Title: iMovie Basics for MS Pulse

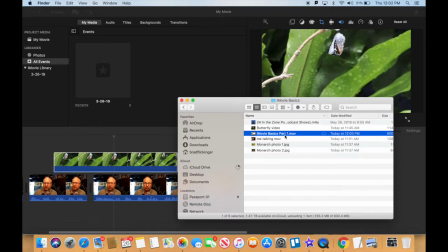So your B-roll is going to be video that you took with the iPad, and you got all this video of them, you know, working on their radio show, maybe got some close-up of them using their fingers on the trackpad or using their fingers on the DJ thing. You know, your B-roll are all different things. Since this is an example of using monarch butterflies, my B-roll is about, you know, monarch butterflies.
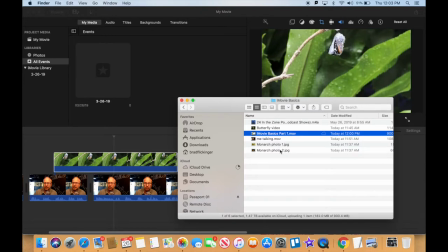Yours could be all this other B-roll you shot with an iPad in the studio, okay? And, of course, your A-roll is you talking to the camera. So I'm just going to bring a couple photos down onto my timeline.
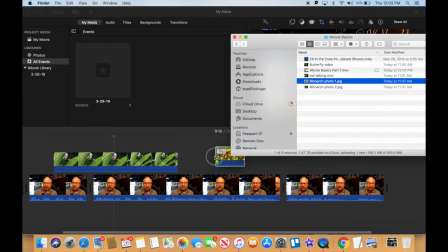Again, I bring them on top of my timeline, and it puts them right there. Let me go get another one here, and I'm going to put it here. And it's smart if you put it over one of your breaks, so you can it doesn't show you.
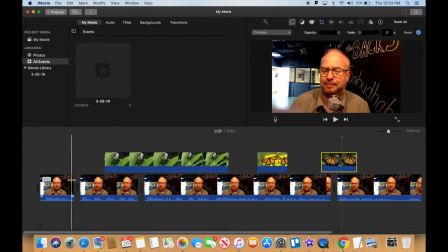It's called a jump cut when you like over here at the beginning, where I go from one, and you can see a slight little jump in you know how I am, and so I've got that covered up.
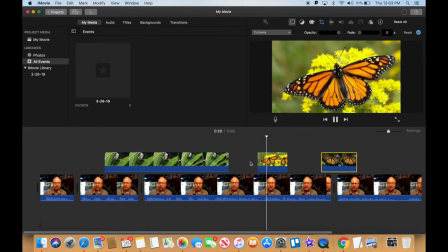So now if we watch this, pollinator species.
Its wings feature an easily recognizable black, orange, and white pattern.
I'm going to make that just a little bit long, so I'm going to drag that one out because everybody wants to see that black, orange.
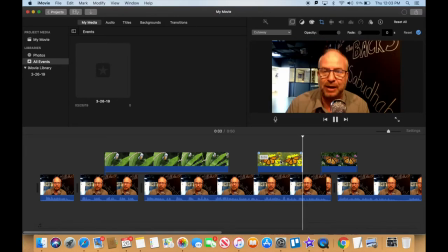Black, orange, and white pattern with a wingspan of 8.9 to 10.2 centimeters. The Viceroy butterfly is similar in color and pattern, but is markedly smaller and has extra...
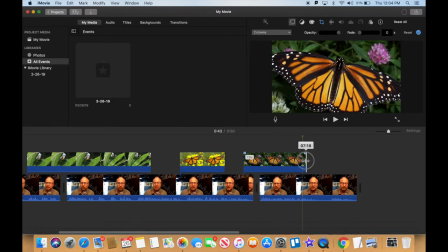Okay, so I think we're good. So we got lots of B-roll... And we're looking really good.
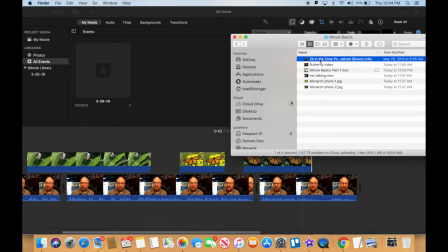Now let's just bring in the soundtrack. Let me go here, let me go back to the beginning and drag that down.
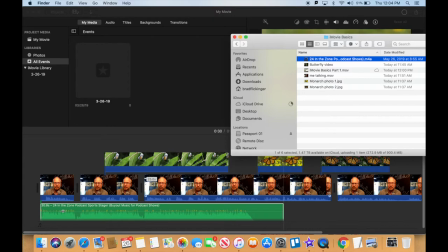And I put the soundtrack underneath. Audio goes underneath. And I know already I'm going to reduce the volume of that soundtrack.
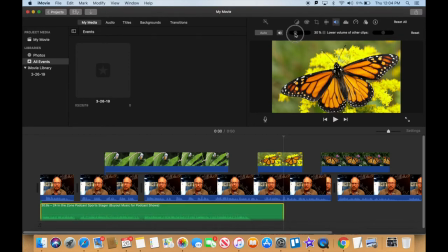So let me just go up here to volume, turn that down. You know, something down near 20% is what you want it as. Hello, my name is Brad, and this is my report. 28, let's try that.
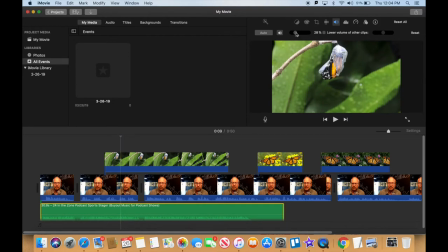Wow, way too loud, way too loud. Still, let's go down to 13%.
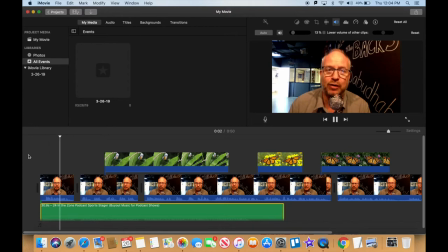Hello, my name is Brad, and this is my report on the Monarch Butter.
Nope, still too loud. I got to get that still 7%, 9%.
Hello, my name is Brad, and this is my report on the Monarch Butterfly.
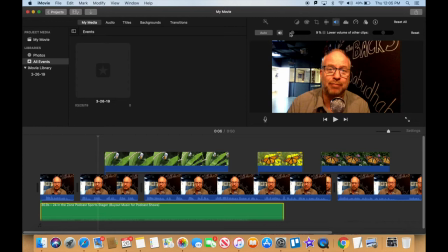The Monarch Butterfly, or simply Monarch.
Okay, I think it's still too loud. We're going to maybe, you know, you just have to adjust it so you can easily hear your voice over top.
Hello, my name is Brad, and this...
Okay, that's really good, except it kind of runs out here.
Its wings feature in North America and is considered an iconic pollinator species.
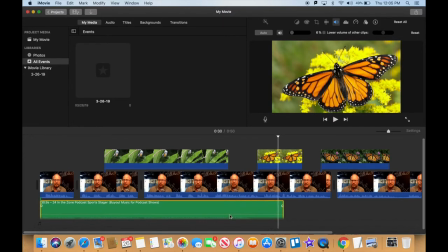Its wings feature an easily recognizable...
Okay, so there. So, I think we've got a final product here.
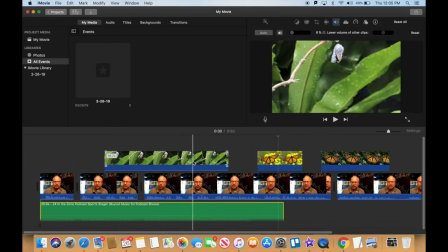We've got A-roll, me talking to the camera. We've got some great B-roll adding to the shots up here along the top. There's no volume on those, so we don't hear two things.
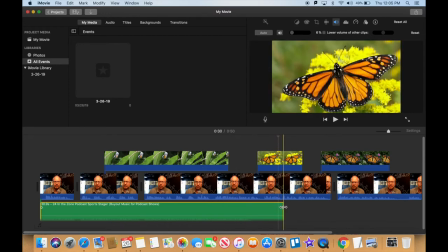And then we've added a nice little soundtrack at the beginning that makes for a nice little intro into our little segment here on Monarch Butterflies.
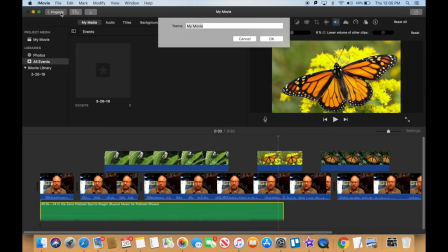The next thing is really just to hit the Projects tab or button up there. We got to get a name. Usually you have something for the show, so it's like episode, and it's maybe this is for episode 8, and it's
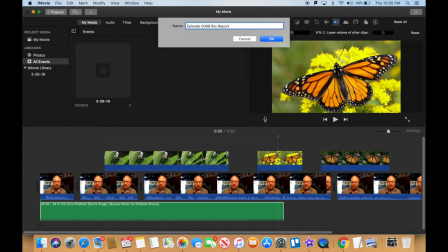a bio report or something. I don't know. Whatever you're doing is your assignment. You'd give it the proper name. So you've got that all done.
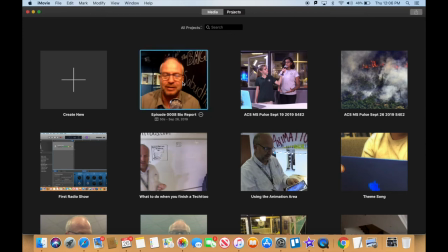It's here, and now you just need to export it to your desktop.
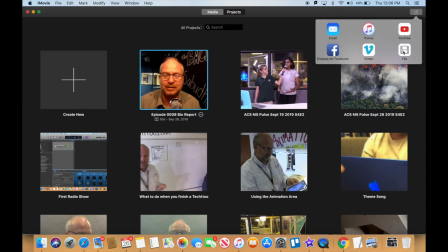So select it once, come up here to share, go to File, and then tell it you want to go to your desktop.
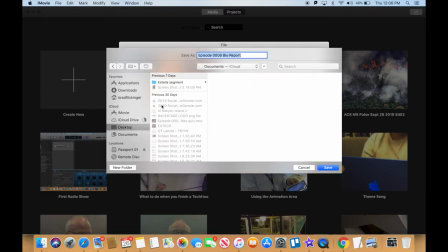So in this case, I'm just going to hit Desktop right here. And then I'm going to export that to my desktop.
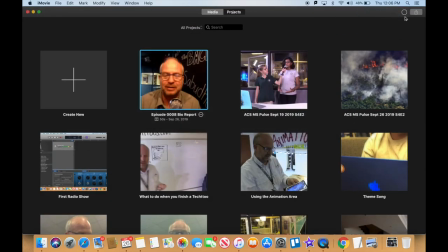You do have to wait for this little pie to close. So just up here in the corner, you got to wait for that to happen. So it still hasn't started. Still, okay, there it goes. Now it's starting to export my show to the desktop. But essentially, those are the things I wanted you to understand. Number one is you gather all your material together.
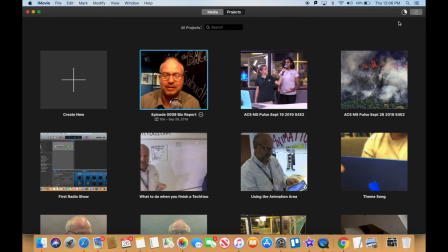You go shoot all your B-roll, you shoot your A-roll, you get photos, you get a soundtrack, you do whatever you need to do to get all that organized into one folder. Then you go into iMovie, you bring it into iMovie, and then you edit your pieces. Make sure the volume is good. Remember what I said about volume? Make sure that the audio level is high enough so you're just peeking into the yellow when you talk. That's done.